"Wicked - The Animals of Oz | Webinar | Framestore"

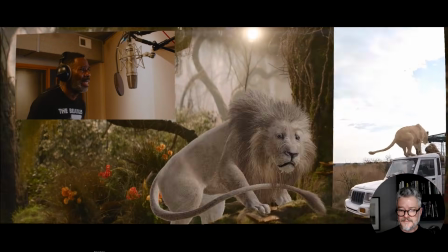(28:49) Face! Face!
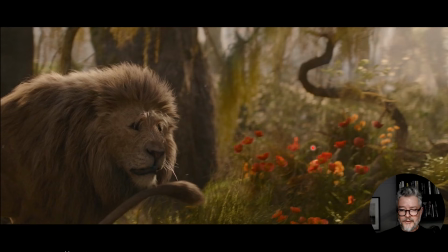(28:52)
If you can see the little Yorkshire Terrier cowering, quivering in the lion at the end, that's exactly what we used.
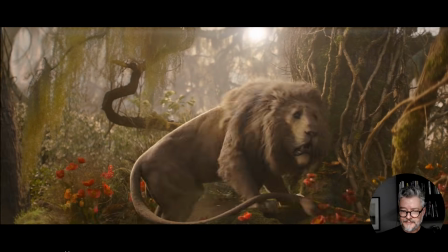(29:00) Face! Face!
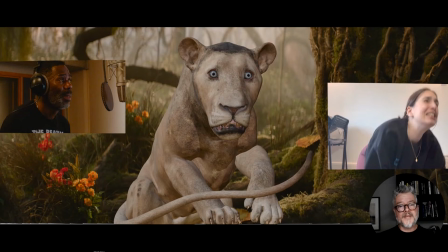(29:05)
Here, senior animator Caterina Rodriguez, amateur dramatics really helped to develop the lion's performance. We were able to figure out together what was going to work before adding too much detail animation-wise.
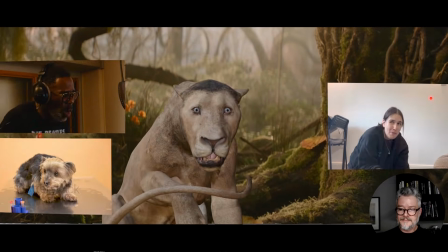(29:19)
I think she whittled back a performance really nicely in the animation.
Stay back! When I was just a cub, she snatched me from the only home I ever knew.
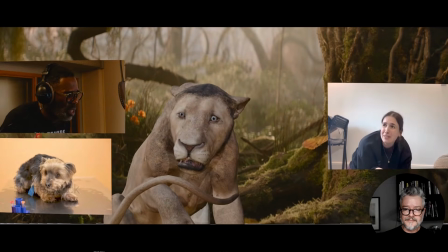(29:28) You were in a cage. Stay back! When I was just a cub, she snatched me from the only home I ever knew.
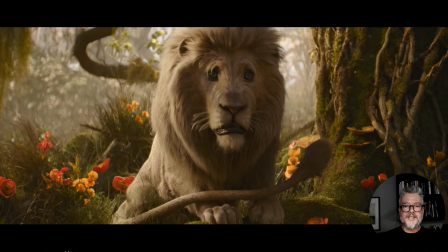(29:37)
All those nervous ear flicks we found when doing the snarl study during the death phase found their way in here. I think they contribute to his anxious demeanor and enliven his mane nicely. Stay back! When I was just a cub,
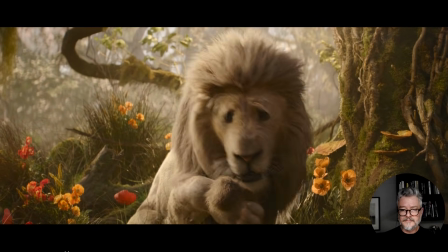(29:50)
She snatched me from the only home I ever knew.
You're in a cage.
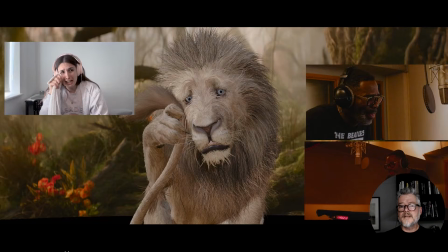(29:55)
The thing we are always striving for in a performance is to find the core. Simplicity, removing unnecessary actions and motions, trying to find something authentic and truthful for the character at hand.
They say she's the one who gave the monkeys wings. They say she's the one who gave the monkeys wings.
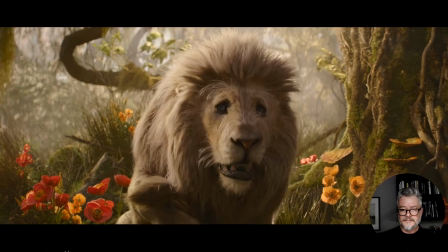(30:12) They say she's the one who gave the monkeys wings. They say she's the one who gave the monkeys wings.
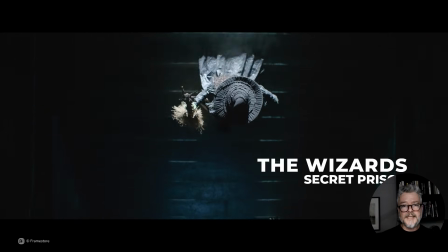(30:19)
Another big sequence we worked on in London was the Wizard's secret prison.
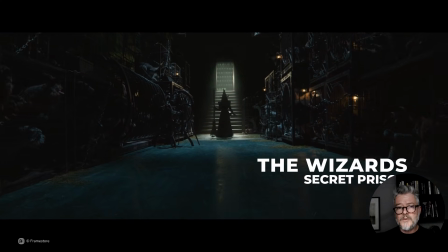(30:23)
Elphaba stumbles on, or is rather shown by Chistery, a secret chamber in the Wizard's Emerald Castle containing animals in various states of anxious incarceration.
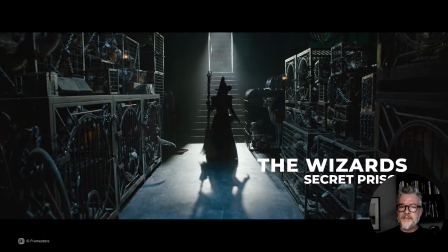(30:32)
Elphaba's plates for this sequence contained real cages built on set.
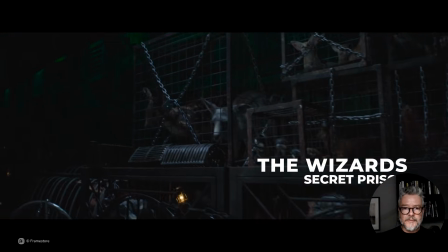(30:37)
And while we selectively retained the details for realism, the entire space was recreated in CG.
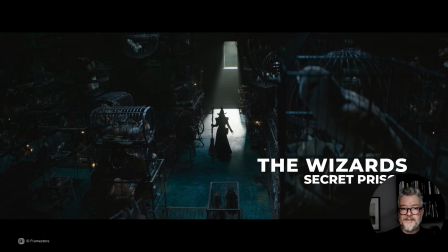(30:42)
The sequence is dark, and we weren't sure at the outset of this work how much we would be able to see.
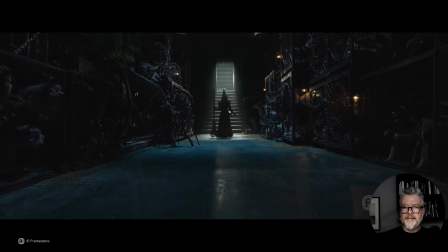(30:50)
In tackling the task of populating these shots with animals, we created about 60 block-level clips,
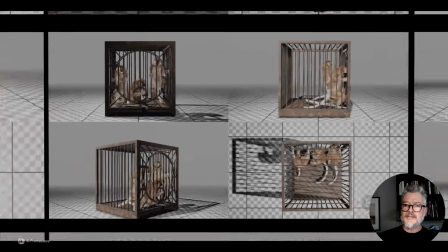(30:57)
each around 6 to 8 seconds long, containing actions having moments of quietness as well as moments of increased excitement.
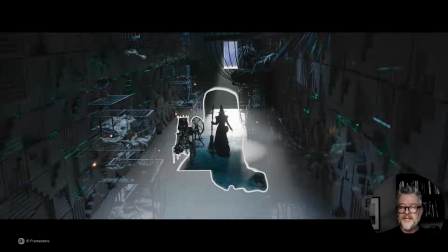(31:04)
Some were very simple. The animation clips were published in situ on a sequence level.
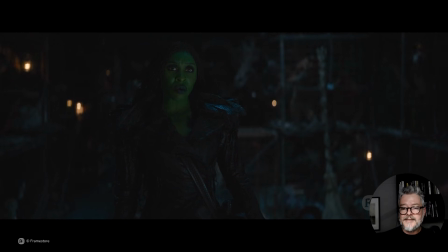(31:11)
Naturally, there are duplicates, hopefully none that can be seen.
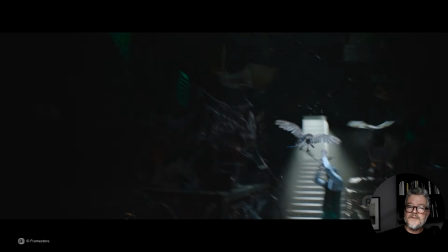(31:16)
Building these into shots, we could then divide into featured animals and the background animals.
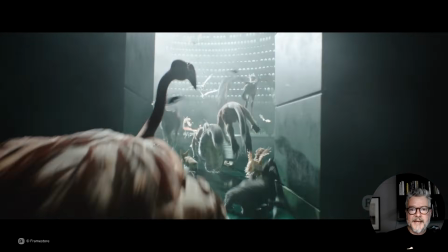(31:21)
In animation, we gave ourselves a very high number of 20 characters maximum for that would be progressed, while the background characters were then picked up by our crowd team, who handled any small notes, intersection fixes, and creature simulation.
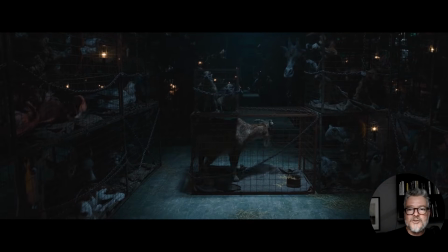(31:39)
We also had the chance to continue the Dillamond story arc, showing him here weakened and unable to speak.
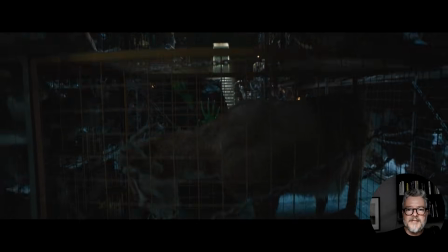(31:45)
We refined his groom to be longer and scragglier, containing flecks of dirt and hay.
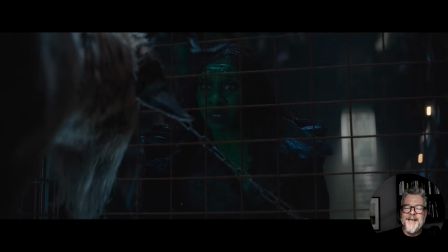(31:50)
An important moment in which to portray Dillamond with just the right amount of instability.
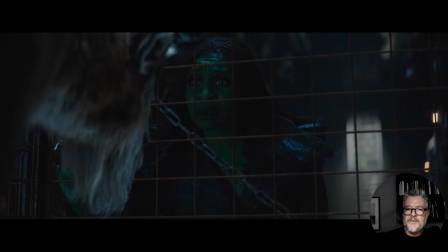(31:55)
We needed to question whether he would be able to speak and understand Elphaba.
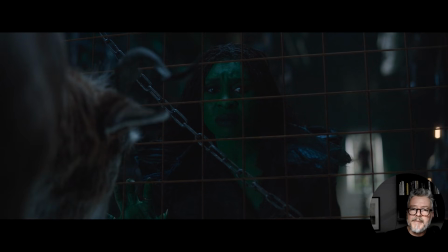(31:59)
This moment became the stimulus for a pivot in Elphaba's story, as she turns fully against the wizard.
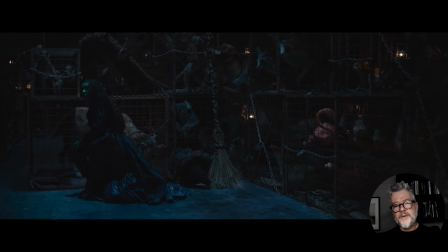(32:07)
Overall in Wicked, for good, Framestore handled 291 shots in London and 236 in our Montreal office.
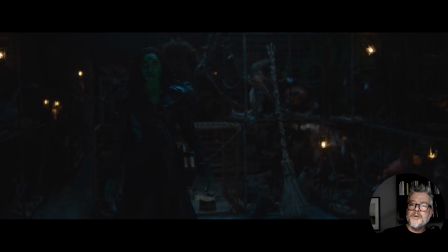(32:14)
As I have shown you today, our per-character asset complexity rose dramatically. Of those 291 shots in London, a significant number had over 30 characters in them each. In this group of shots that I'm showing you here, that complexity rose.
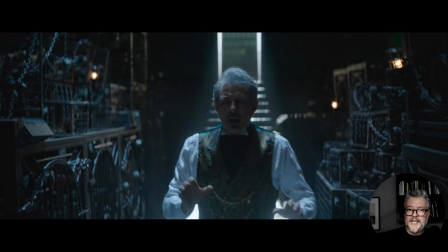(32:29)
Elphaba's anger causes the cages to shake. These cages needed simulating by effects.
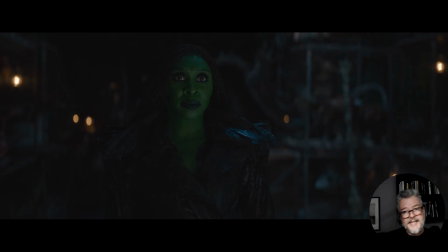(32:36)
Then animation would work these motions into the creatures being shook by the cages. Although we built tools to help make this process quicker in animation, it was still a fairly manual process. The crowd team had full body simulation tools in Houdini for the background characters.